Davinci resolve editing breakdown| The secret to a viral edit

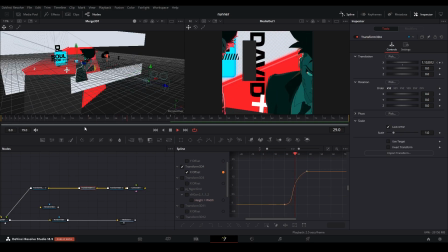4:04 and so the first movement it's literally just it swiping and then the second one is another swipe but it begins in the middle or close to
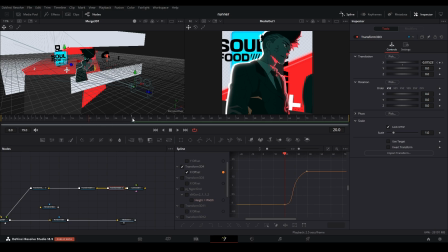4:11 the end of that first swipe so it's a fluid movement rather than it just starting and stopping and i also did the same for that last swipe
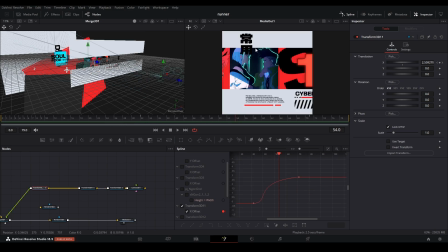4:17 here and then these bars here that you see that come down at the end as it swipes the graph looks like this i basically just had them up and then obviously just swipe down and i did that for the top and the bottom one as well so in the end we get this
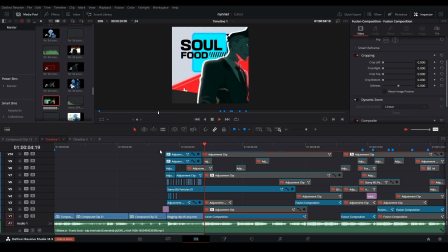4:29 result which is good but we can definitely make it better so first thing i did was i added the scan lines with the vignette again like i did with the first clip and also here as you can see the star particles go over this clip here and you can't see any in this
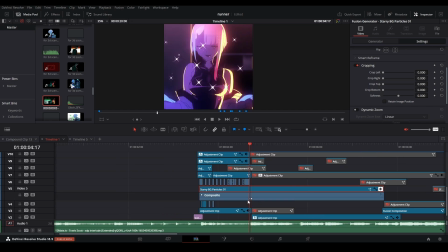4:45 part of the edit i basically just keyframed the opacity and added a keyframe one frame apart so over here the opacity is
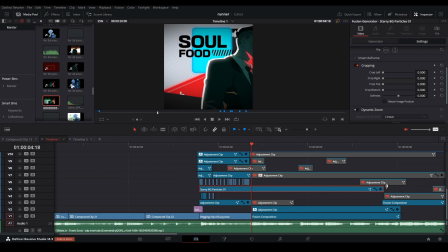4:51 zero and you wouldn't be able to see it again i basically did that because as you stretch out the star particles it lasts for longer and i like that effect i had at the beginning here but i didn't want it to spill it over so i just keyframed that out and i also then went and added this flicker edition
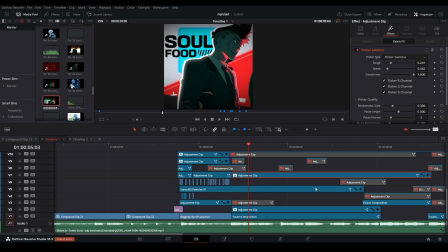5:03 here like i did in that first clip i just like carried it over and then to emphasize like the hi-hats in the song
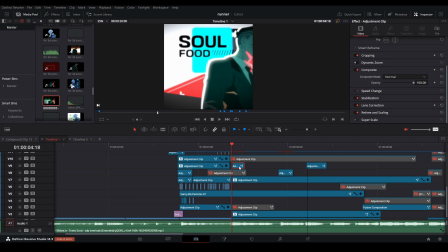5:09 i used i just made glows and I keyframed them from the beginning and I just keyframed the blend for it being at one
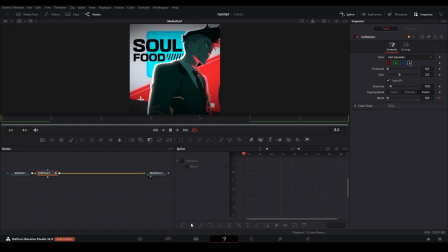5:15 in the beginning and then at the end or at the end frame at zero and I did that for all of these flashes here and then to add a nice
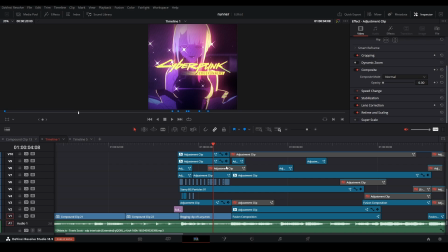5:21 transition from this first part to the second part I added a bar swipe I basically just did that by going into the fusion page and adding
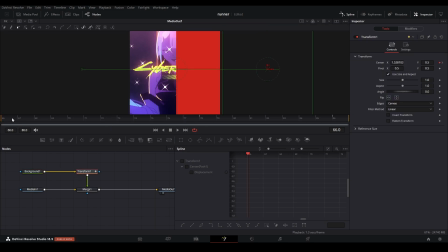5:27 a background node and then adding a transform and literally just swiping it from the beginning to the end of the clip and with a key frame in the middle to where the clip starts and ends and my graph looked like this which gave this swiping effect i know there is a better
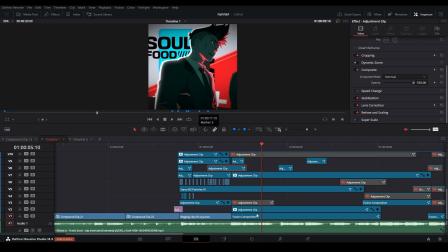5:39 way of doing this but at the time i didn't know so i just used this this was good but i wanted it to start more on the right side and swiping over but i was just a bit too lazy to go into the fusion comp and tweaking the graphs and the camera position again
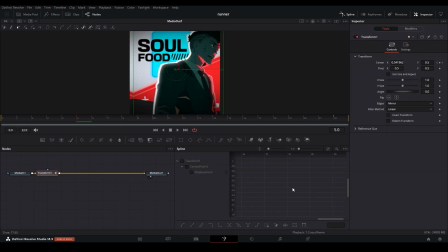5:52 so i just added an adjustment clip here and in this adjustment clip i basically added starter from the left here and i changed the edges to mirror i just changed it back to canvas you'll see that it just starts here and i had it swiping over with this graph here and then i also went and added a motion blur as well just to make it look a bit nicer and that's why you can see that little motion tile here
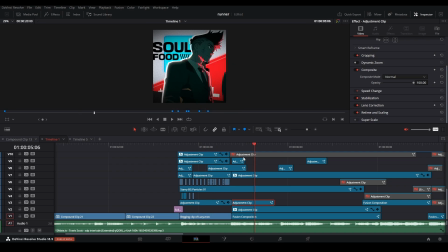6:09 but I think it looks nice with the clip and then to add a nice finishing touch I added a shake and then to tie everything together
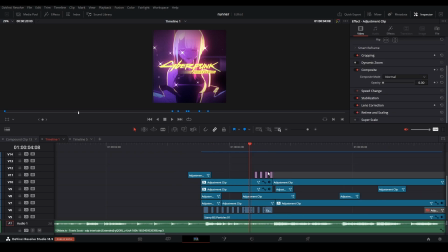6:15 I added these flickers here which is just more solid colors and I cut out the individual frames just to make it flicker a bit
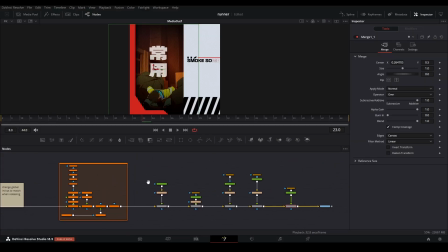6:24 so this is how I used to set up my fusion comps I wouldn't use this method of setting it up anymore I usually set it up basically rather than
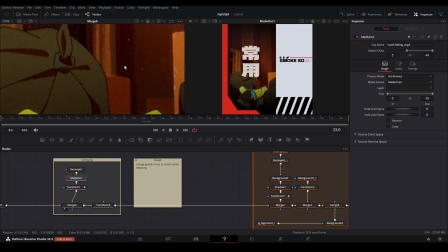6:30 horizontally so first off before even adding anything i added scan lines to the clip and then just compound clipping it and bringing it into
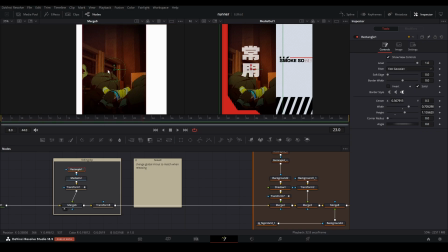6:36 here then i use a rectangle node and master it to my desired point and then i added transform node and position it where i wanted it
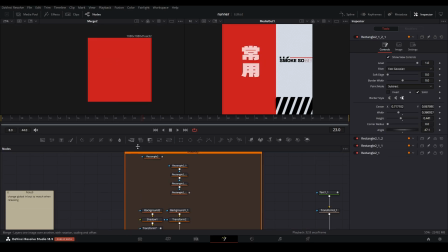6:42 to be and then i added this red bar here by simply adding a background node and then using the rectangle mask to mask it out here then
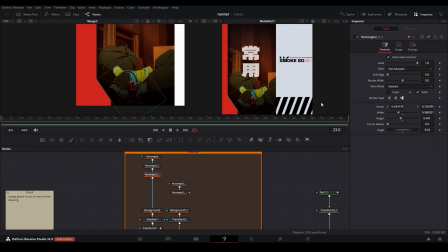6:48 i added another rectangle mask and i added another one but instead of having the blend mode be merge i had it be subtract so it takes away from this original rectangle and i basically then repeated the same thing for then this last segment here which gives this sort of bar thingy here i
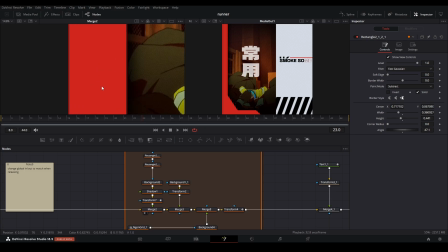7:03 don't know what to call it and then to make it seem more uh three-dimensional i added a shadow just to make it pop out and be noticeable just
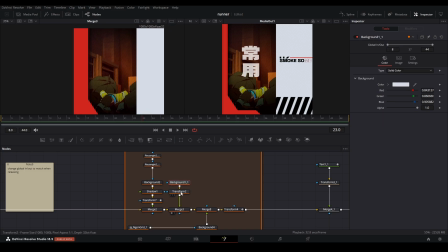7:09 a little bit more um i also added then added a white bar and then i also added a another background node and then a transform and i positioned it where i wanted to be there so it has enough space for the writing and text and then i went and added this uh
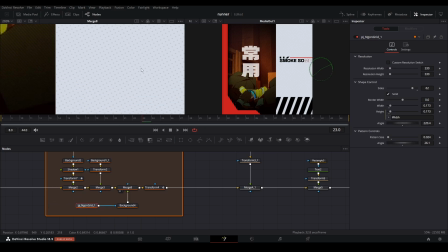7:22 polka dot effect here with the same effect that you saw in that first fusion comp and then i added this text here that sort of
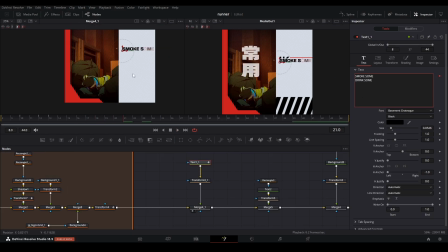7:29 rights on and to do this i basically just use the follower tab but you just go into your text tab here and right click and hit follower for me it says remove follower because i already have it activated but in the follower modifier i delayed it by 1.32 and then i went
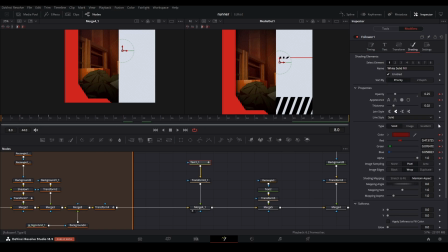7:41 over into shading and placed keyframes for the opacity appearance and color at the beginning on the third frame i changed the appearance so originally it was just an outline but now it's a solid color and i also changed the color as well so from red to black and then on this fifth keyframe
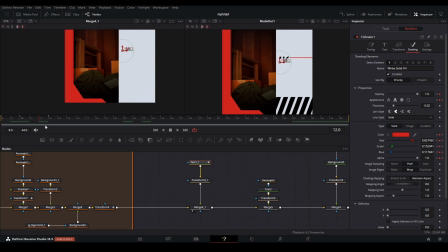7:57 here i changed the appearance and the opacity and the color again and then on the last keyframe i just changed the color and the appearance
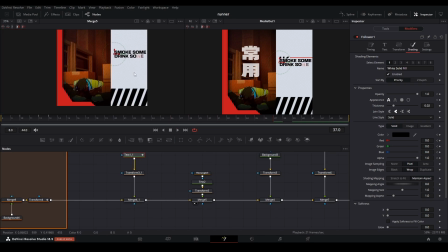8:03 and then when played all together i guess it's all right on effect after that to add this i use a text node rectangle there i know there is
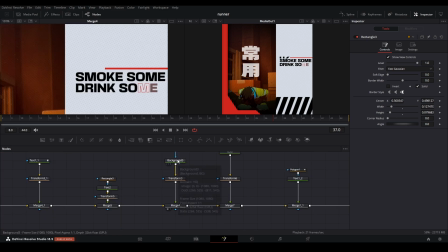8:10 a better way of doing this now and then i went back and created this red bar here and i just did that by adding a background and then adding a rectangle node and then adding a transform and positioning the way i want to be realistically just for a keep safe i keep adding transforms onto everything because i don't know it whether if i'm gonna animate it or not so i just add it in advance but obviously i didn't animate
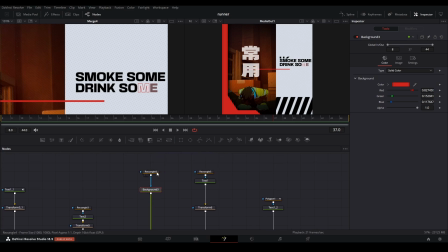8:26 it and i could just take away this transform node here and then with the rectangle then position it where i want it to be for this um little sign thing here it's just basically a text node with r02 and then i just added a rectangle and
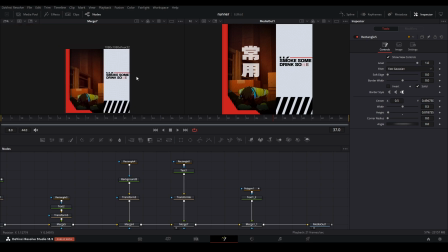8:39 keyed that out and i think it just looks cool i just like the way it looks so i just left it in for the text that appears here i basically just added the
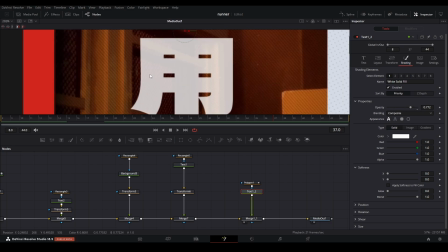8:45 text and then in shading and opacity i just changed it so it's a little bit see-through you can kind of see through it just add some contrast because if i left it fully white i don't know i think it's just a bit of an ISO i didn't i didn't like it so
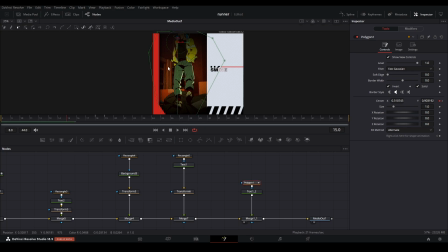8:56 i just put the appearance down and then i just use a polygon and i just keyframed where i wanted it to appear as i explained
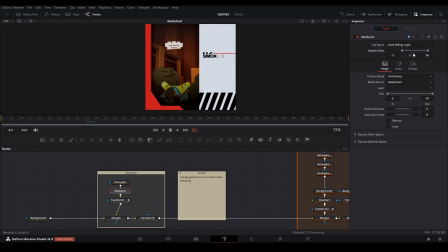9:01 before i just went in this clip the globe in and out and i changed you know where i wanted it to start and end so it matched up
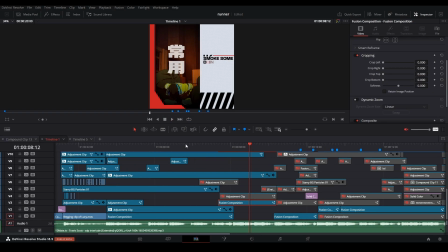9:07 with that swipe effect which i think looks quite nice and all together i used the same swiping bar effect just to transition it but i also added a shadow onto this one as well i also did the exact same thing with a swipe which i think looks nice and just tied everything off
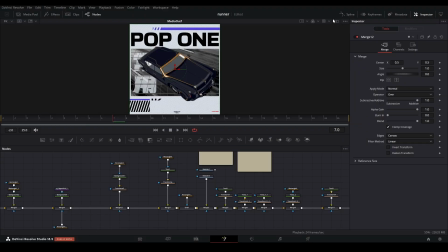9:20 together i basically did the same thing for that other comp that we just went over i just went through the
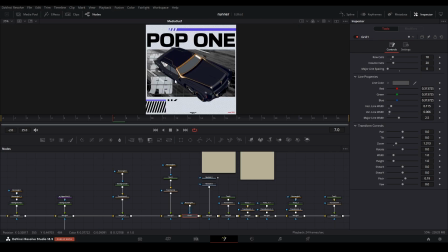9:28 steps of adding each individual thing to where i liked it to be um now i'm looking back this whole thing i feel like isn't really well designed it was like my first time
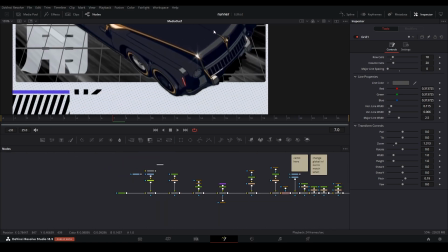9:35 really trying this but it is what it is for the car here i used runway ml to just roto it out so you can see
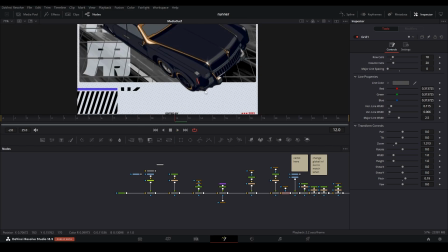9:41 like there's imperfections here but now obviously i have the paid version and i can just use magic mask in the future to mask it out to add a
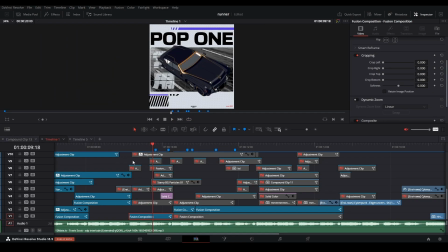9:47 nice transition from it being from this scene to this i basically just added its effects where the car like sort of like drives into the scene
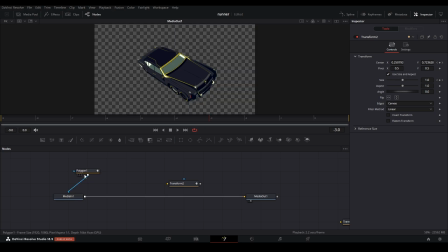9:54 did that by having a still image of the car and then using the polygon node and then masking it out and then adding a transform and having it swipe from the beginning there to the end and then i just added motion blur because i think it looks a lot better with motion blur to
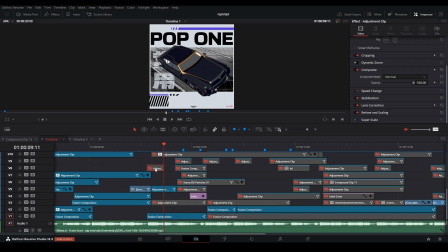10:07 make the transition a little better i added a shake and as well as a flash and i made the flash appear a little bit before that
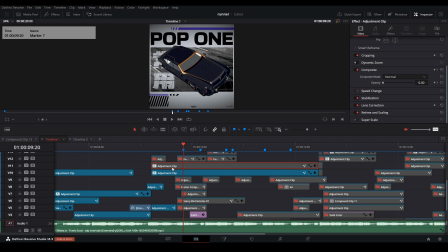10:13 transition there and of course then i added the flicker edition with the vignette and scan lines and I think it just it just made this whole scene look a little better. I added another flash as well and I did make this one start as the scene begins.
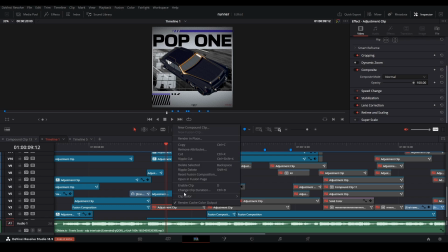10:26 I wasn't happy with this so then I went and added this effect with the dent.
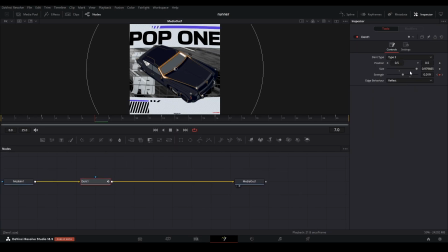10:30 I basically just put a dent node in and I choose type 3 and then I keyframed the strength and made the graph look like this.
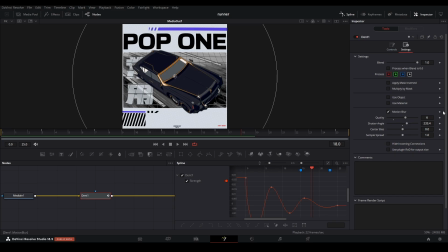10:37 So it has this sort of bouncing effect and then to finishing touch I added more motion blur again just to make it you know look a little nicer.
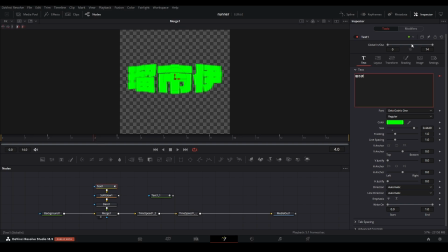10:44 To get this effect what I did basically was I used the follow modifiers again but this time I made the delay 0.71 I keyframed the size here and I changed the order from inside out because if it was automatic it would look like this
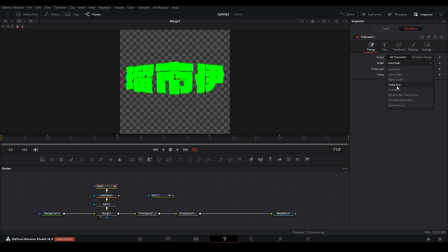10:57 I just wasn't happy with the way that looked there so I changed it to inside out I added glow to this to make it look nice and then of course then I added a dent again and changed it to type 2 and had these settings I added these two time speed nodes just
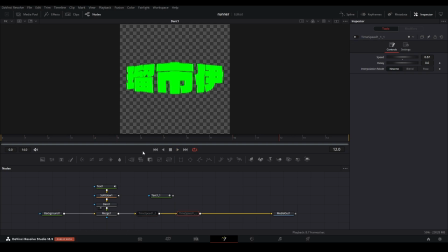11:10 to change the fps without the two time speeds it looks a lot smoother but i wanted the fps to be a little laggy just to have sort of
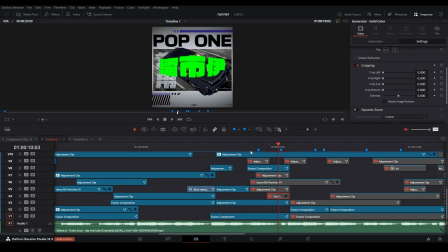11:18 more of a laggy effect then i basically added in that to the scene and then i added starry particles and then continuing that shake that happened i cut it according to where the starry particles appeared and added the same time speed and then i added a blur as you can see sort
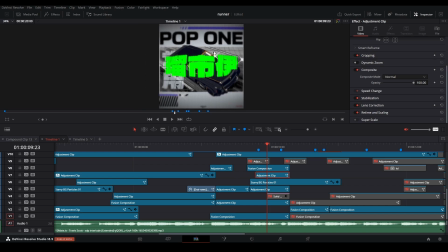11:32 of blurs around the edges on the top here just to get more focus towards the centerpiece here basically just did that by adding a blur node
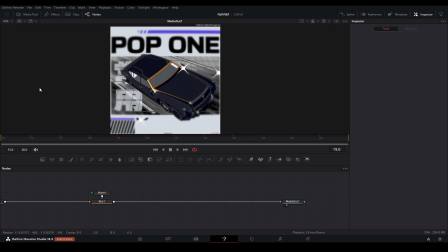11:39 and then ellipsing it with these settings if i was to remake this again i would have probably just used gansian blue instead i think it just
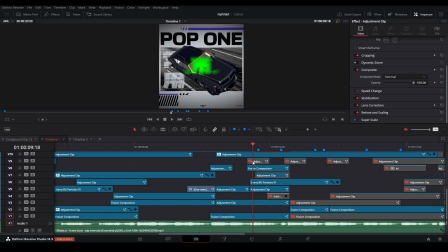11:45 the blue just looks a little bit better and then to tie everything together i added a flash and as you can see here it transitions into the
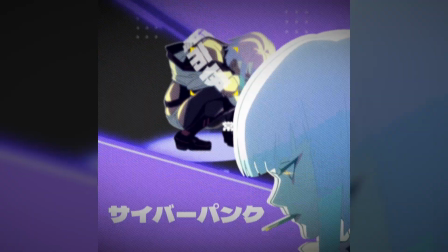11:50 next clip and
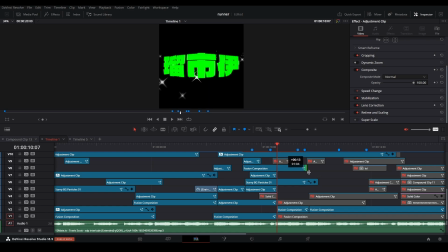11:55 i basically did by just extending the fusion comp to the end of this fusion comp here cutting it in half and then i made this into a compound clip and pulled that into the fusion clip here as you can see i just pulled it in there and then went back